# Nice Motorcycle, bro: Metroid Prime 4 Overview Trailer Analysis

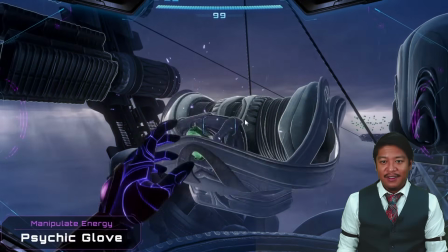That just, can I just say, that looks like real finger danger. This, someone's gonna get a finger caught in there, and it's just gonna be bad news.
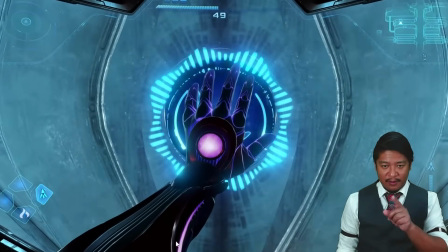You see the lightning on the ground? Pro tip, lightning on the ground, don't step on it.
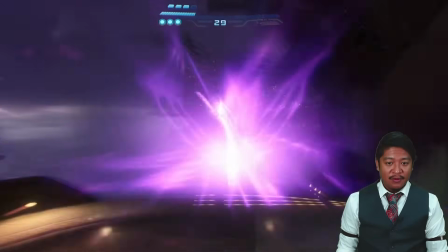One may make the mistake of calling it electricity, but this is video game land.
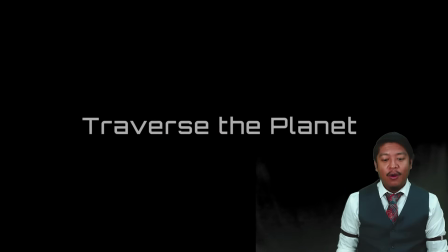That was lightning on the ground. What in tarnation was that? That was really neat.
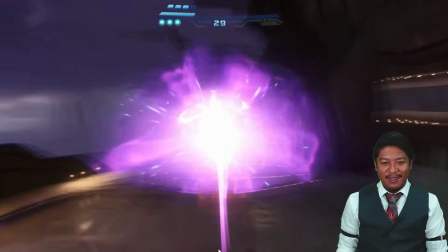There's some sort of psychokinetics aerial spine that you can travel on with the Morph Ball.
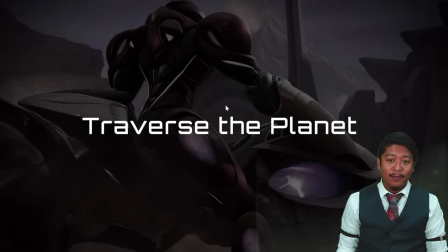Very neat. We've not seen something like that before. Traverse the planet with the motorcycle.
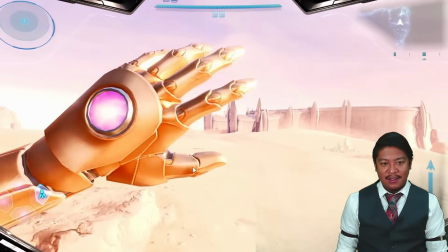I feel like the motorcycle has seen some visual enhancements over the previous trailer.
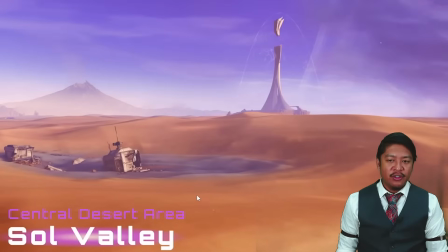I think they've just fine-tuned the texture filtering for the materials on the
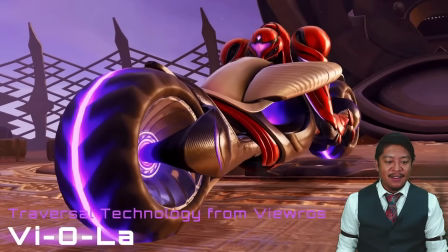motorcycle so that it looks better at distance and it looks better from harsh oblique angles.
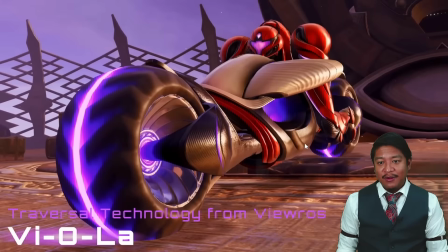In the previous trailer here, right now you can see definition and sharpness to the details. The detail here is not part of the 3D model, it is part of the texture. In the previous trailer that we saw, this would have looked very blurry, and that comes down to the texture filtering.
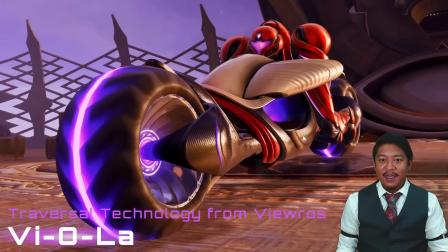We have a couple different approaches we can use as developers, and there's always a trade-off for what looks good and performance, but it looks like they've adjusted their texture filtering so it just looks better at oblique angles. So great to see that. I'm not sure what else they've improved on this.
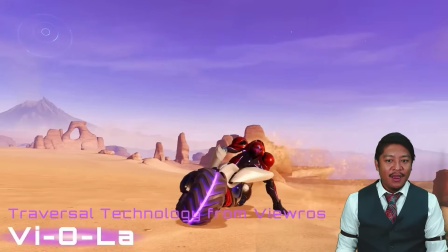They probably have intensified the ambient occlusion, which is another texture file that makes areas of a model look darker to receive less light. I think they may have adjusted ambient occlusion so that this white area of the bike looks more interesting when it is under direct light.
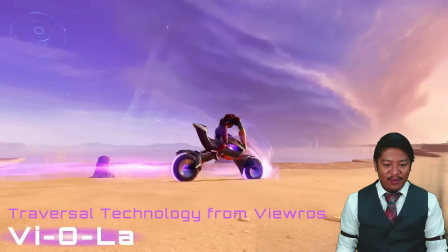In the previous trailer, it looked a bit dull. Someone pointed out there doesn't seem to be enough tweening.
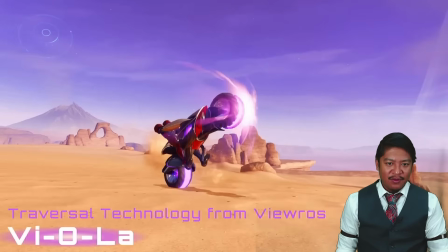Tweening is we add frames of animation between one animation to another so that it's a smooth transition, but for some reason the bike just pops up there. There is no tweening frame.
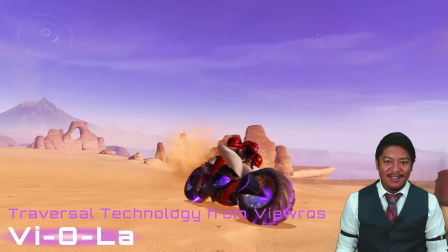The bike is on the ground and then suddenly it's up in the air, and it's not just editing or cutting.
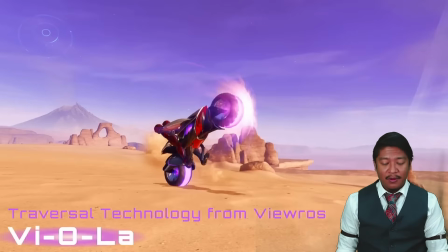I've seen this happen multiple times. Someone mentioned that in one of my previous shows covering this, and it's kind of jarring.
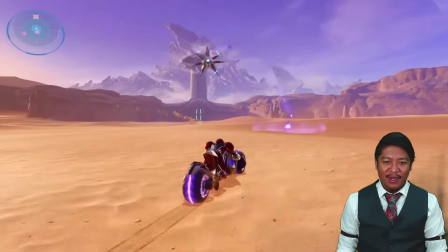I'm not sure why they didn't tween that animation. Everyone's got a motorcycle these days. Everyone's
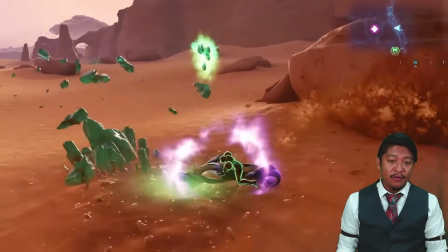Everyone's got a motorcycle. You gotta hit them crystals, and they give you... I believe they said that the crystals give you energy for adventuring or something.
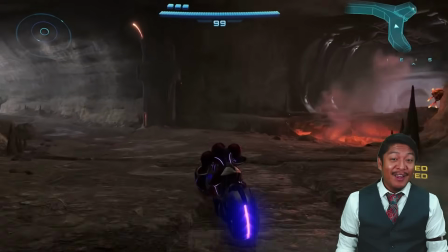Hey, a bag of Cheetos gives me energy for adventuring, I'll tell you that.
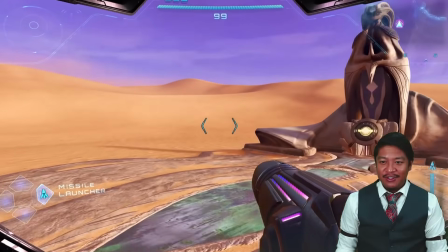No, you gotta watch your diet as you get older. I don't get to have Cheetos that often, so it's like, you know, once a year,
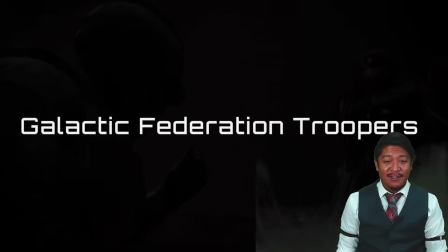once every 2 years, I'll have a bag of Cheetos, and it's a nice delight. So, you gotta...
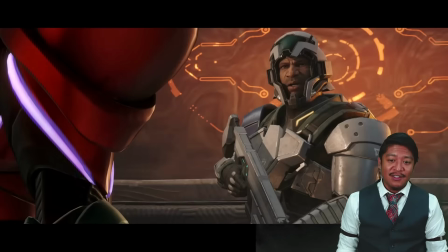That's not good for you. Cheetos are not good for you. It's just a nice, delightful treat.
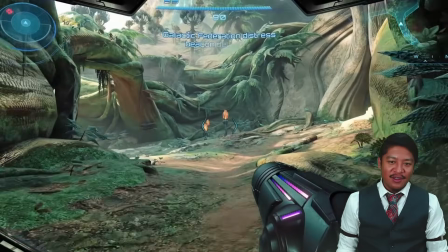It's so weird seeing randos be featured prominently.
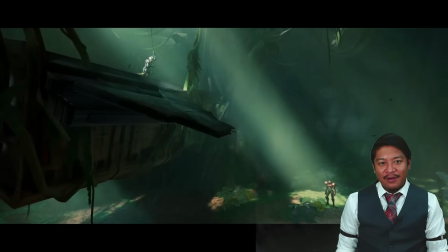You know, and my favorite... oh, what a great shot. Wow, the cinematography in this is really fantastic. Have a look at this. The lighting lets us know that the focal point are between 2 points, this and here, and we see the scene.
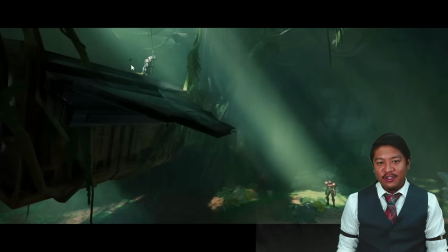My attention is immediately brought here, and the visual flow of that guides us down to look at Samus. Our job as artists is to guide the viewer's focus through a scene. This is really fantastic. This is that might be a little too bright. That's distracting to me a little bit.
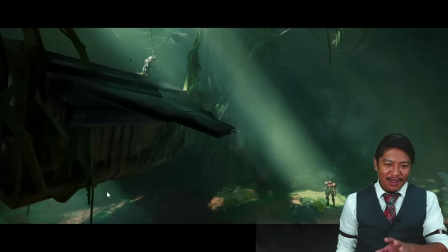It doesn't really matter, you know, but if I were composing this as a photograph, I might edit that and then just dim that part. It's pulling my attention away. It's a little distracting if that were just a little darker in that area. This scene, you know, well composed, well lit.